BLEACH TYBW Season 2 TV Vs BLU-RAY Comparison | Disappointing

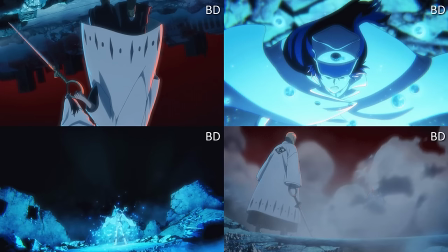(4:03)
sparkly bits as well and as well Shinji having more dust around him makes it seem more it's more three-dimensional rather than it being something that looks like it's very far away so it's little things like that though throughout this episode I would not really say there's anything really notable other than realistically
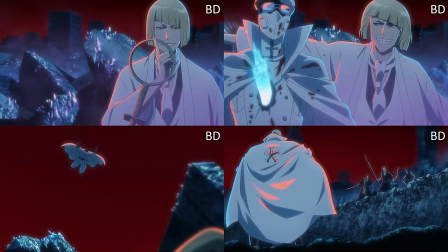(4:19)
Shinji's bankai and that is like only notable because like it's very like hard to miss but the majority of stuff is just like extra lighting extra
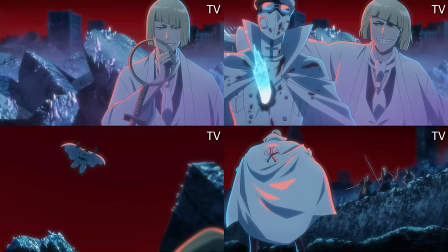(4:28)
particle effects and smoke and just directional lighting which makes things a little bit better and a bit more appealing to the eyes no real art corrections going
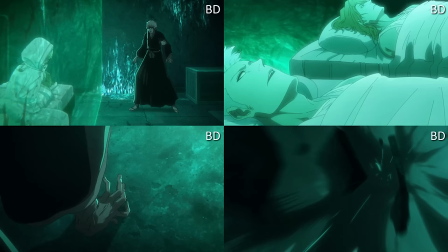(4:37)
on here though now we go into compachi and gremi now again a repeating occurrence you're going to see throughout the majority of these comparisons is that there's
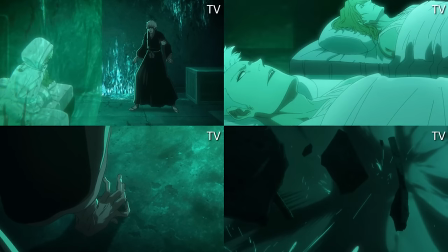(4:45)
just more details whether it be to effects whether it be the background or you know clashes of swords giving extra like sparks and stuff like that
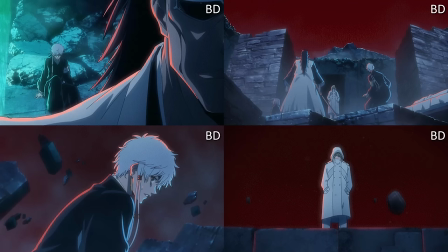(4:53)
however there is one episode that i will say in this entire besides like the last two episodes
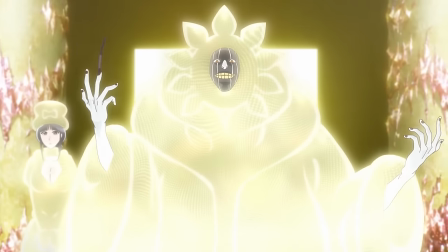(4:57)
with yuha versus ichibei those episodes they're great in
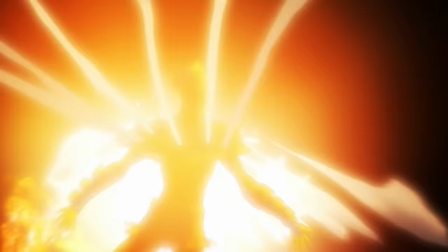(5:02)
terms of corrections but i will say i do quite like episode 21 which is uh or episode 20 it's ichigo versus the bambis and i'll explain why
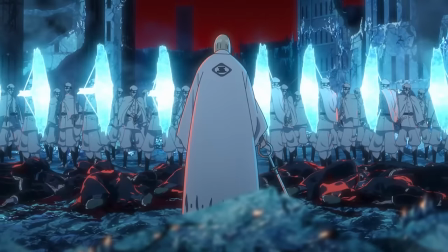(5:10)
when we come to that but the kompachi versus grammy fire as you can see there's not really much changing going on here i mean you will
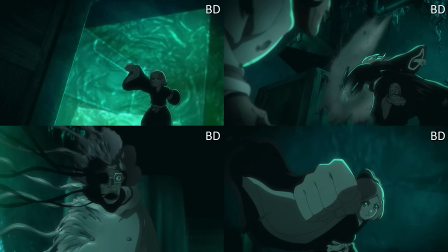(5:18)
see lighting and shading difference with yachiru on some of them especially like the swords but again it's all like effects based and i mean that's fine because
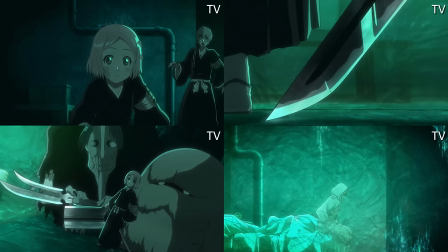(5:25)
i do think with kompachi versus grammy even though it is very much one-to-one in concept and i am very disappointed that
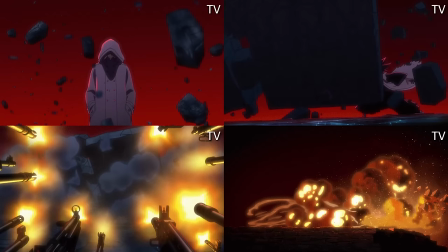(5:33)
there wasn't more at the bare minimum one-to-one with good art is all you can ask for and i do think grammy had a lot of fluidity but i think it was like effects based in terms of like grammy versus kompachi because you're just throwing things explosions lava water you're
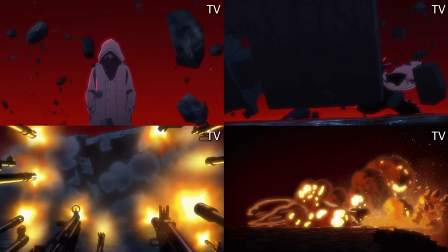(5:49)
throwing all those things and it is mainly effects and you know they put a bit of blur on the guns expected a bit of detail on the rocks a bit of extra
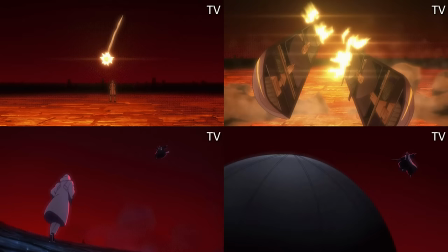(5:57)
horrible stuff like that it adds a little bit of spice to that already nice chicken katsu curry I don't know what
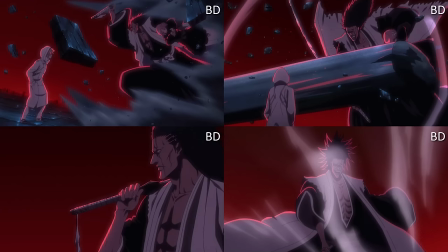(6:04)
what comparison I was going for but it adds a little bit of like just a little bit of like seasoning and it's quite nice I would say I wouldn't say the episode was bad by any means of the stretch of the imagination so there isn't really much to change.
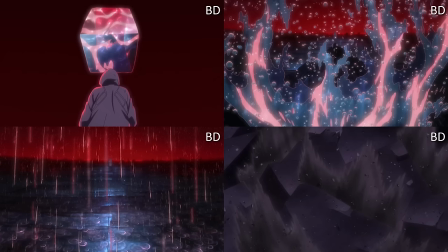(6:16)
I think my favourite is probably seeing these water droplets when Kenpachi comes down and also the water droplets from the rain hitting the surface.
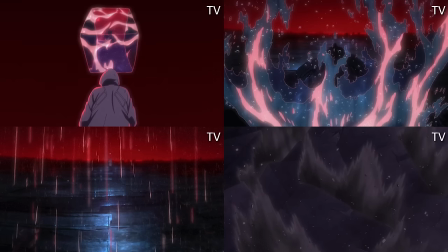(6:24)
I think those are very nice touches and I think those are my favourite out of all of them because it does look very cinematic.
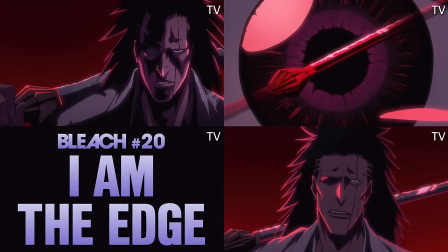(6:30)
Other than that, everything else is kind of bog standard and nothing that I would truly notice. But I will say in some scenes, lighting does really matter and you don't really appreciate it until you see the comparison such as like the hand of
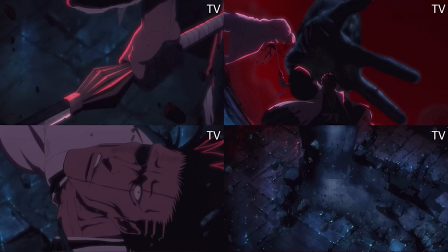(6:43)
Gremis coming down on Kenpachi and seeing the shadow it really does show that extra bit of detail and that lighting or that dark lighting was hiding
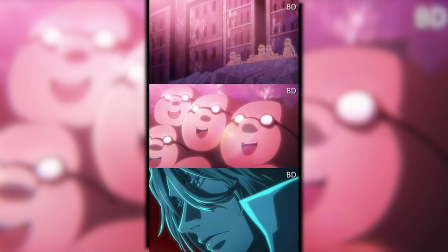(6:50)
a lot of that detail that is nice and before I go on to Ichigo versus the Bambis I do want to say as well in the mask fight there is even though like the little James is there like a lighting dip I will say probably the biggest facial change was Hoshwald in this
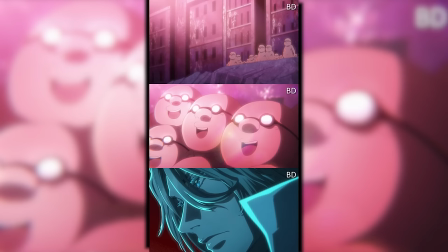(7:04)
situation so I'm glad that they touched upon that even though it wasn't even that bad in the first place I will say that having Hoshwald look even sexier
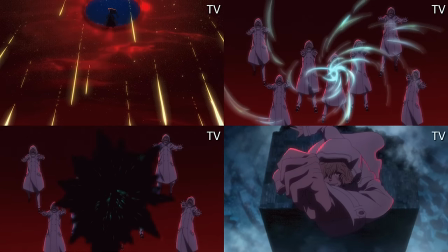(7:11)
than normal it's pretty cool also to add on the gremi versus compactify one thing that i think a lot of people really wanted for some
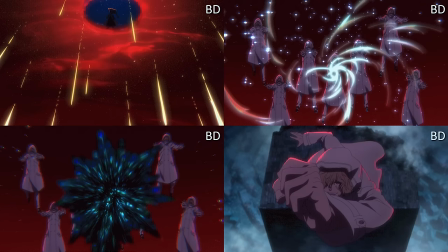(7:19)
reason and i kind of get it in its weird strange way is when gremi does the kind of galaxy black hole thing
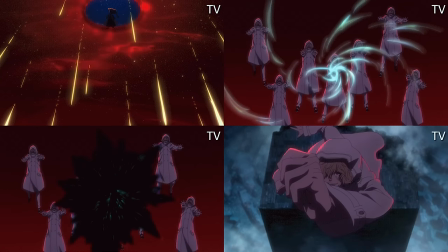(7:26)
there was like there was a little bit of stars and it was like oh okay but in the blu-ray you kind of get you get more stars you get more
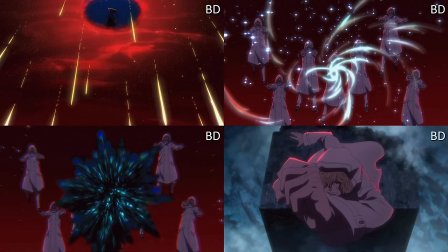(7:32)
details in the sky when there's like a hole open that can you know that you can see on screen right now of course more particles there's gremi
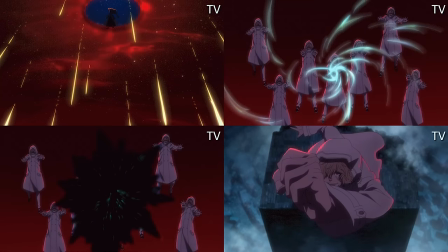(7:39)
summoning as well and also the shading towards when gremmy is in his like light form when the brain kind of pops out of his head the
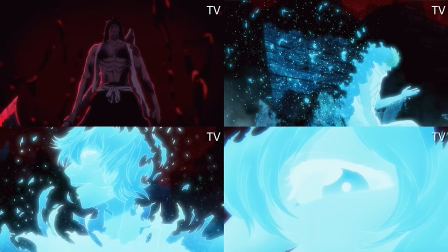(7:46)
lighting actually gives more detail to gremmy's face that is usually too bright to kind of make out what you're looking at like especially the eye in one of the shots is like so bright that like you can't see the detail of like where he's even looking right so again lighting plays a massive
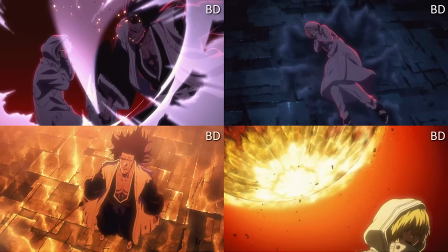(8:03)
part and on top of that did they change the meteorite scene yes, they made the meteorite bigger, which is always a massive W, right? Massive.